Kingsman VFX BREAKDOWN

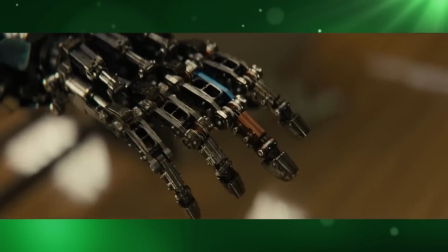(0:01)
Arm-ageddon is Charlie's second robotic arm, and it's bigger and better, with more features.
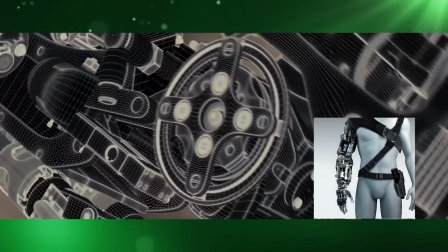(0:07)
Fausto De Martini printed a full-size 3D prop that was used for lighting reference.
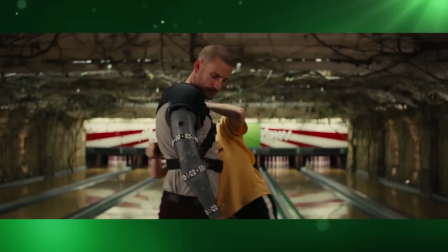(0:12)
Ed Holcroft wore a grey mocap arm with foam padding underneath because the CG mechanical arm was going to be much bulkier than his own.
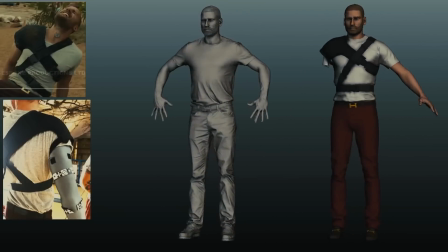(0:21)
Sony Pictures Imageworks created this arm in particular as it was seen only in Poppy's lair scenes.
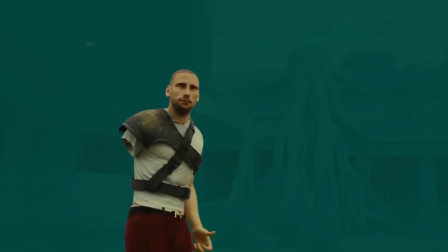(0:28)
There were always a minimum of 2 witness cameras for the shots involving Charlie's arm and all the usual reference passes,
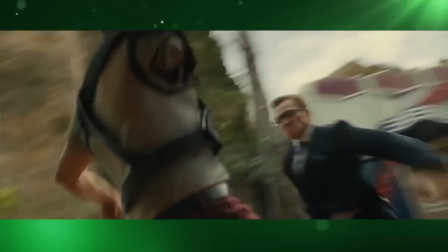(0:34)
but still SPI ended up having to knuckle down and track and match the live action.
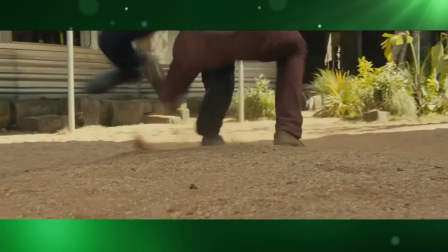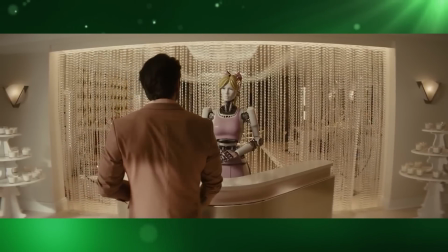(0:46)
The brief for the beauty bot was that she was to have a likeness to Claudia Schiffer.
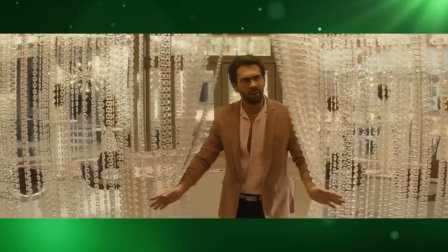(0:51)
A stand-in in a green suit was used on set for interaction and eyelines,
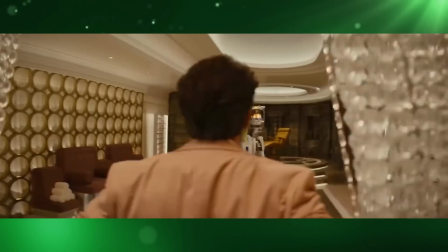(0:56)
and she wore roller skates in order to mimic the quick and fluid motion that the beauty bot was to have.
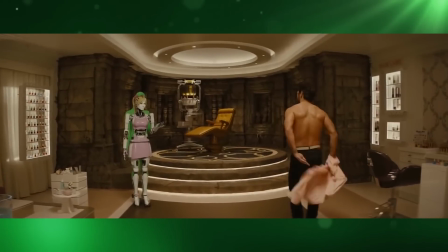(1:01)
Due to design changes, the beauty bot ended up being a lot thinner than the green suit stand-in was.
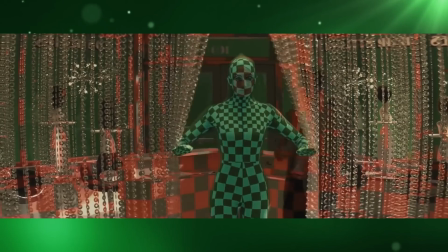(1:09)
This meant that in each shot, the stand-in actually covered up more space than the beauty bot would,
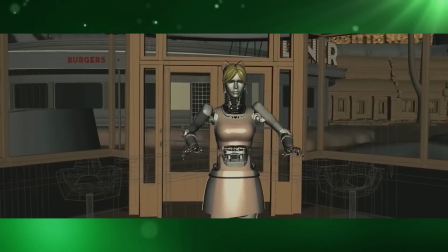(1:14)
so they had to painstakingly paint back in the parts of the actor, curtains, or whatever else was in the background that was missing.
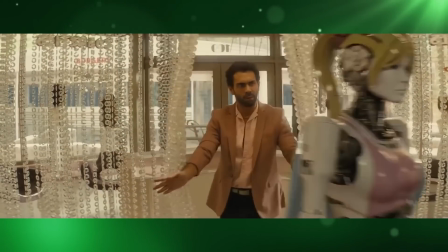(1:22)
A lot of work went into perfecting Beauty Bot's walk. Once again,
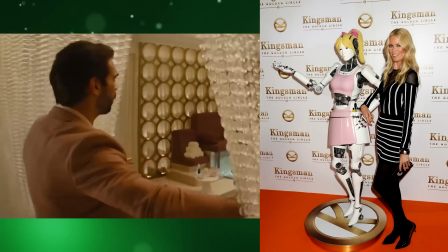(1:26)
they used Claudia Schiffer for reference material and studied hours of footage of her walking on the catwalk to help animate the Beauty Bot and give her a powerful feel.
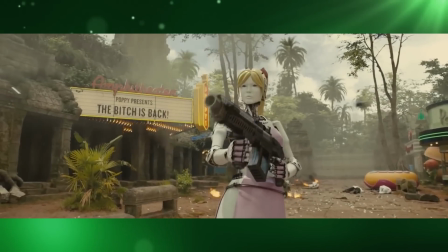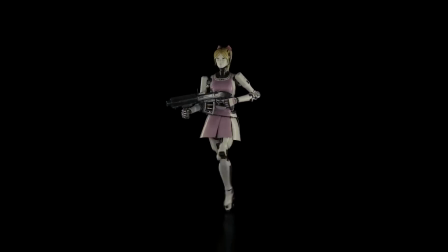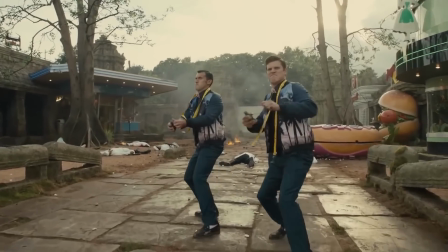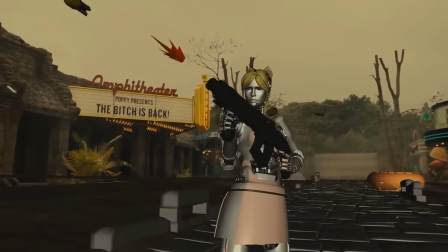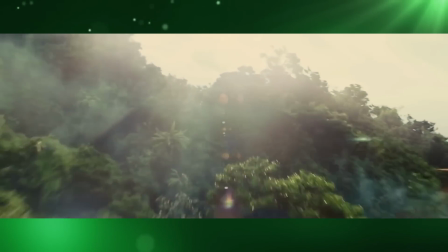(2:16)
This shot involved replacing the bag of weed so that its herby topography could be made to blend into a jungle canopy in Cambodia.
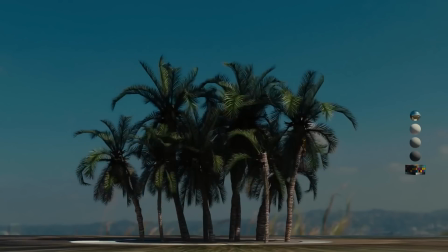(2:23)
The Cambodian jungle landscape was entirely CG.
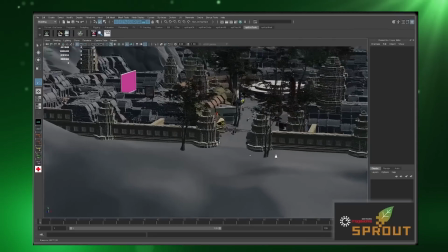(2:27)
Imageworks' development team built a tool called Sprout to help them create realistically complex environments.
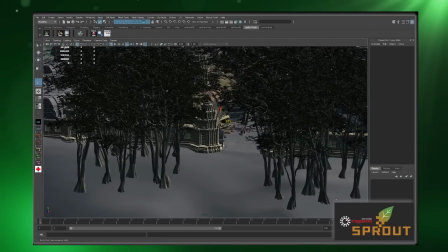(2:33)
From acres of dense jungle to the tiny mosses and vines hanging off individual branches.
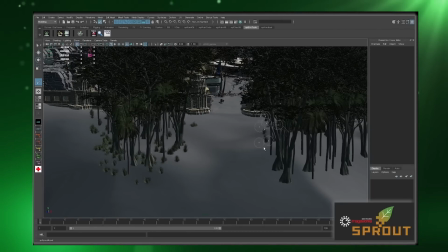(2:38)
With Sprout, instead of painting with a palette full of colours, SPI could actually paint with a palette full of CG trees and plants they had built beforehand,
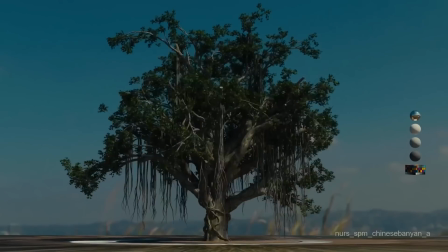(2:48)
allowing them to quickly add a tremendous amount of detail to help create the look and feel of the tropical location.
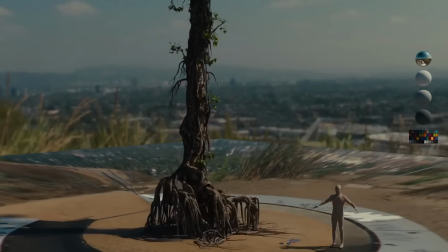(2:54)
The shot then segued into a cable cam shot that flew down the length of the set for Poppy's lair, which was built on the Long Cross Studios backlot.
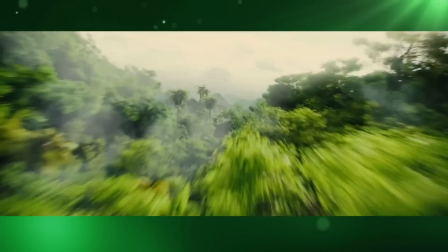(3:03)
Sony then had to extend this set and nestle it into a crater-like bowl in a mountain.
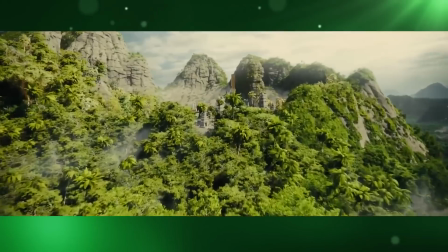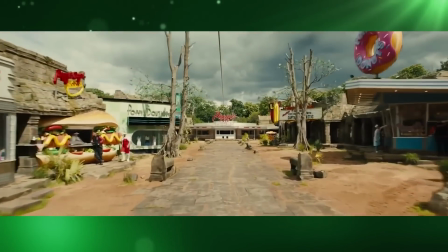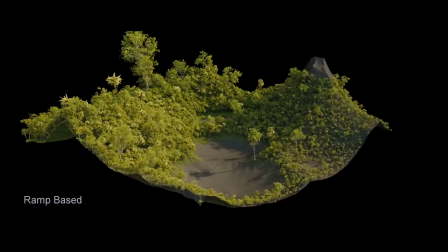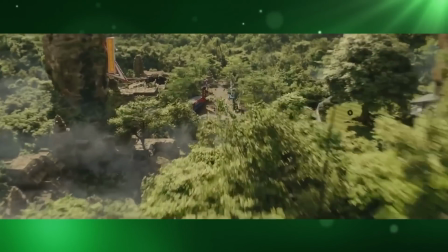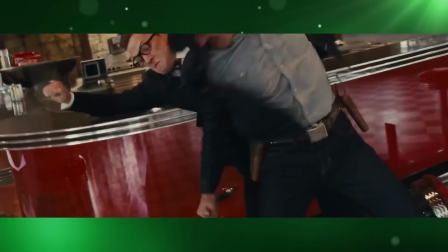(3:38)
The fight over the briefcase sequence involved Jack, Harry and Eggsy fighting each other in what seems to be one continuous camera move.
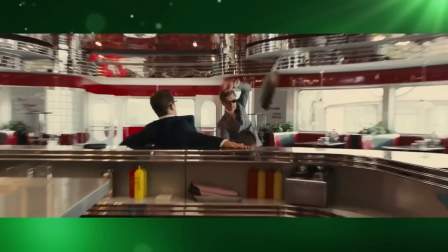(3:47)
The camera moves around them, over them, and zips to specific moments of action, all without cutting.
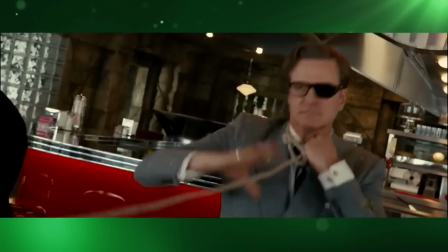(3:54)
To accomplish this, the stunt team mapped out the general choreography of the sequence.
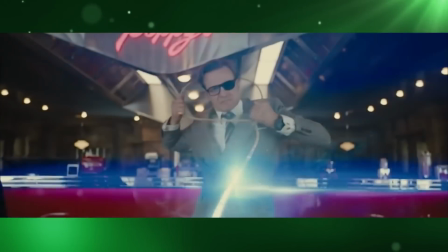(3:59)
Then everybody worked out how best to film it so it would look like one fluid move.